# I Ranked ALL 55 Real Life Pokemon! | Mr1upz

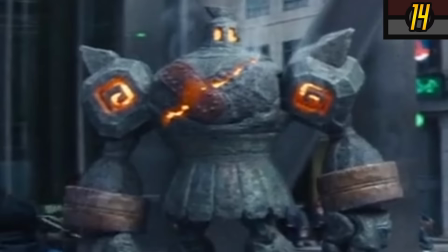(24:06)
Mad how seamless they've managed to make a big iron golem look standing outside a train station.
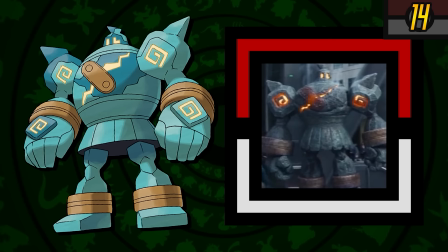(24:12)
I look twice when I see armed police officers about the entrance, but I don't think it even fazes me seeing a wild go-luck at the doors.
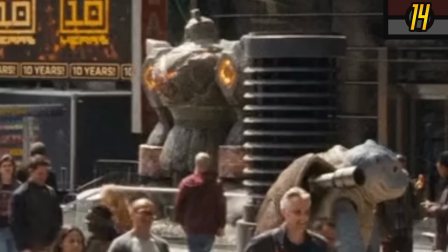(24:18)
I'd feel much safer in them hands. What a great deterrent to violence.
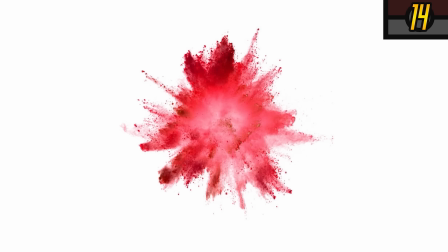(24:22)
The potential of getting your entire body turned into a red mist after tanking a singular shadow punch.
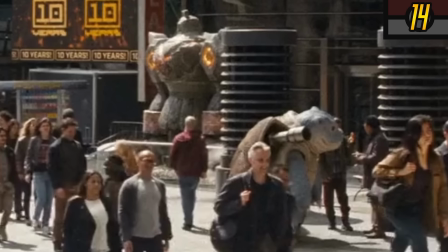(24:29)
Why does the supernatural Iron Giant look more natural in a public setting than an Olympian Duckman?
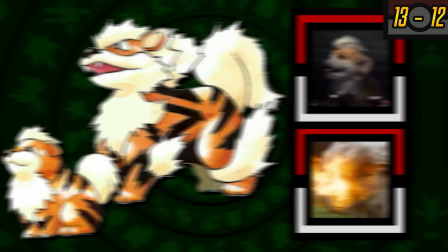(24:36)
Arcanine and Growlithe showing up everywhere, making the city feel alive.
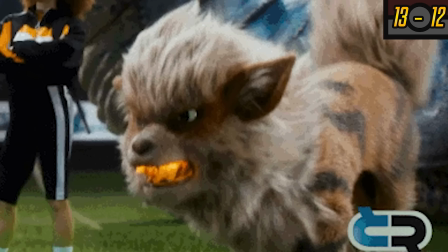(24:40)
And each time you catch one bubbling that fur about, it's more satisfying to look at than the last.
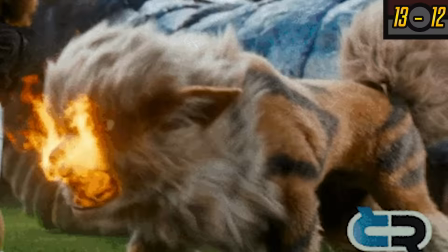(24:46)
How the fur is textured and animated, it just massages my brain. You already know it's a banger.
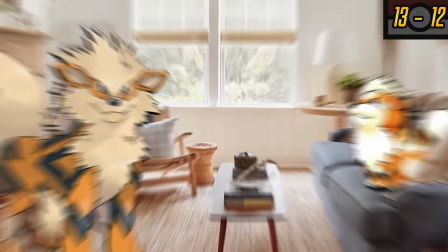(24:51)
Easiest IRL banger to make. One of the most transferable Pokemon to the real world.
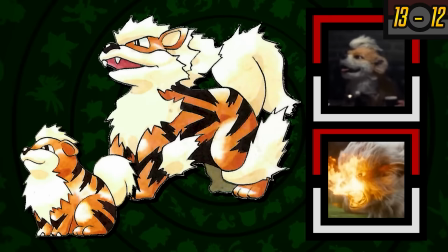(24:57)
There's a reason why Growlithe and Arcanine are such basic and common choices for people's favorite.
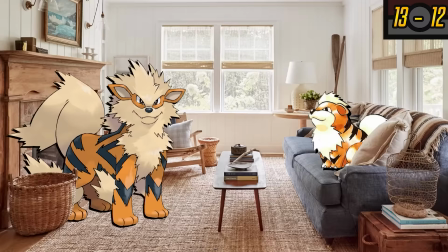(25:02)
They are peak your co-workers favorite Pokemon. It's all about the relatability.
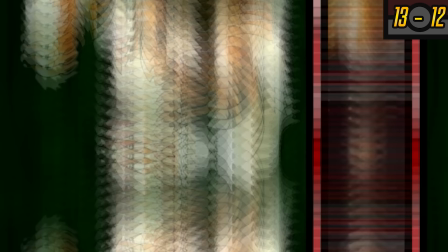(25:07)
Everyone would want a pet like this. Every Pokemon fan wants a large fluffy dog to mimic having an Arcanine.
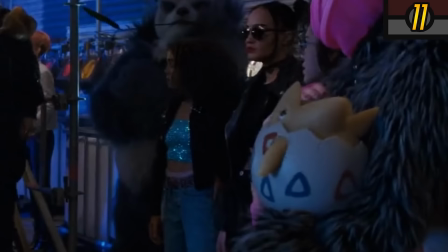(25:15)
Togepi, you don't overthink it. Just straight make that boy out of Play-Doh. Looking so plastic, it can talk to other Pokemon and the cast of Toy Story.
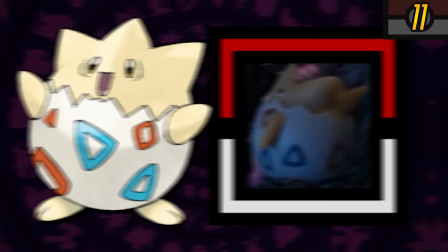(25:23)
There was no real-life transitioning needed. It can exist as it was in both Pokemons and our world.
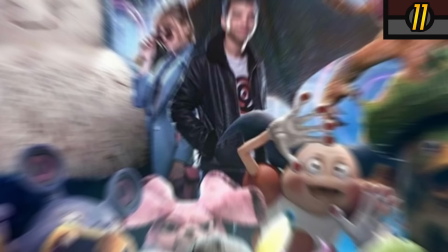(25:29)
A lot of Pokemon, you're gonna have to compromise on aspects of the design.
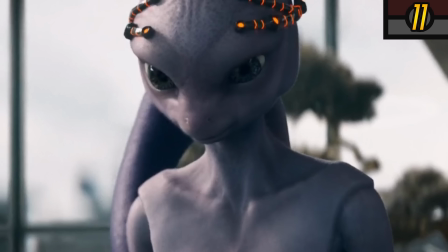(25:33)
But Togepi, I'm so glad they didn't feel the need to give it a layer of fuzz or the texture of a hairy lollipop.
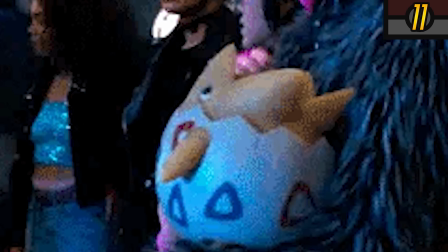(25:40)
They even made sure the egg is evenly cracked. The edges are all the same size,
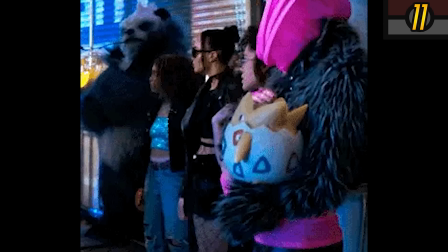(25:44)
as if it's part of its biology and less like a dropped medium free range that Togubi happened to be attached to and decided to live in for the rest of his life.
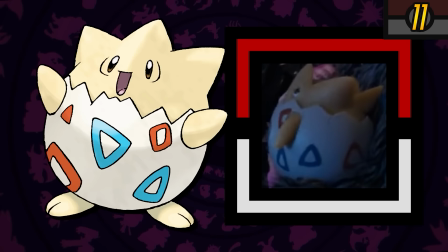(25:53)
Because, you know, that's what it actually is. I'm glad they didn't stupidly try to make it look like a realistic egg hatch.
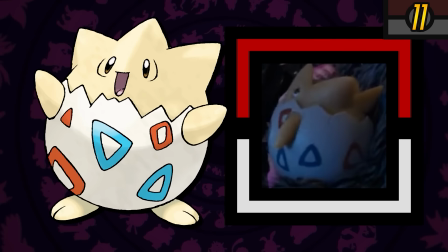(26:00)
Or maybe we're just seeing the cleanest, most symmetrical egg break mankind has ever witnessed.
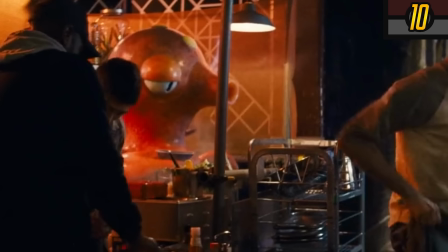(26:06)
They were on the money, just animating it like a Pixar character. Octillery looks amazing.
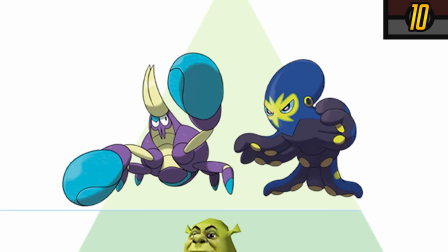(26:13)
Would easily dine for some street food from him. This is like some next-level food chain dominance.
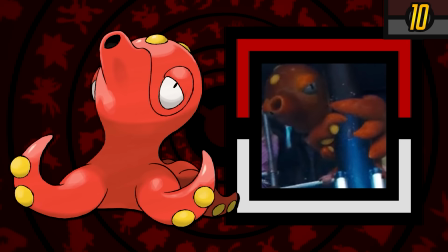(26:18)
It's one thing standing no chance against an apex predator, but it's just taking the piss when they've written an entire cookbook about you.
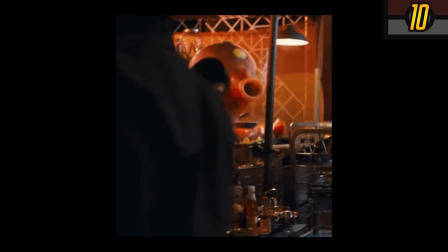(26:25)
Octillery isn't just eating other Pokemon, it's flipping them on the wok for profit. It's educating others on what spices go well with your species. Hard day's work serving the most elite street food to the people,
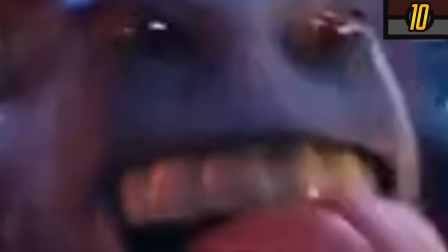(26:38)
then straight to the underground cockfighting ring to whack the payslip all in on Gengar.
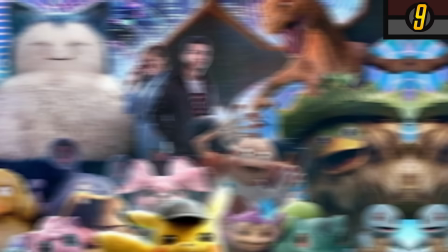(26:44)
Where I was saying you'd need to be selective of what Pokemon you'd try to adapt to our world.
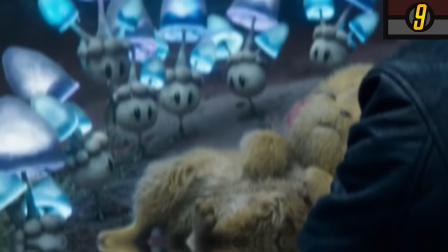(26:49)
As sleeper banger, Morlo is such a good shout to have brought in. Because it looks one-to-one.
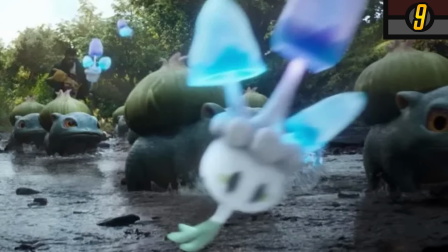(26:54)
The lighting is on point. Seamlessly transitions to the big screen. No design compromise needed.
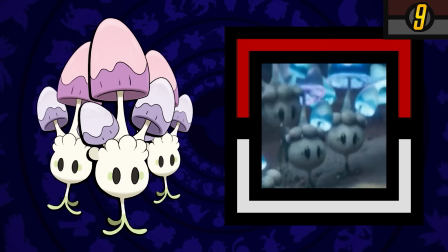(27:00)
No one was growing up with a childhood family pet Morlo flying around the gaff.
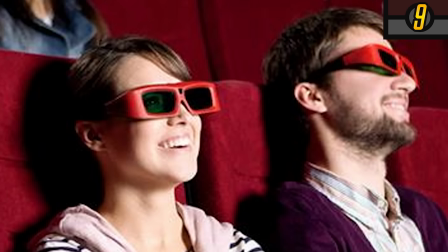(27:05)
So there's none of that. Well, that's just not how a levitating fairy mushroom would look, now is it?
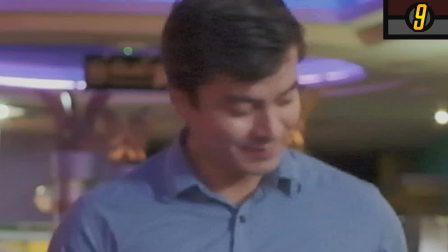(27:11)
Immersion ruined. Get up, children! We're going home and watching Norbit.
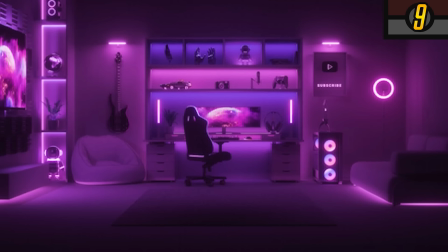(27:15)
So you can just sculpt them like a Mario power-up, light them up like a gamer's goon chamber, and you're golden.
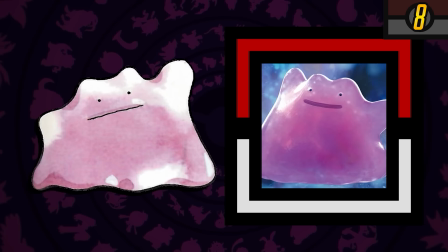(27:23)
You'd be hard-pressed to botch making Ditto.
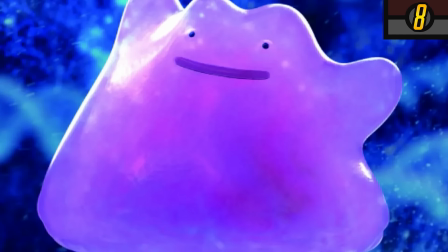(27:26)
I would have imagined a real-life movie version of this to look like clay, like one of those old 3D Pokemon cards.
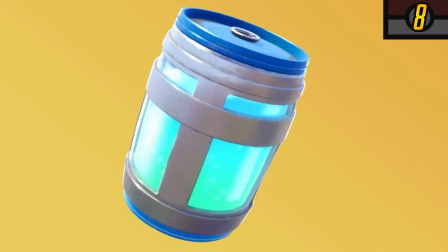(27:32)
But giving it the same consistency as a Chug-Chug was a mighty fine touch.
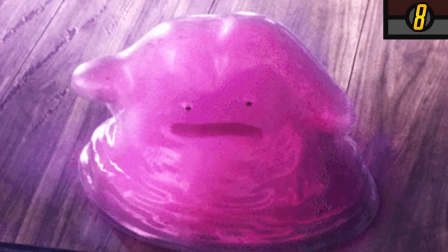(27:36)
This translucent purple goes hard, textures you can feel through sight only.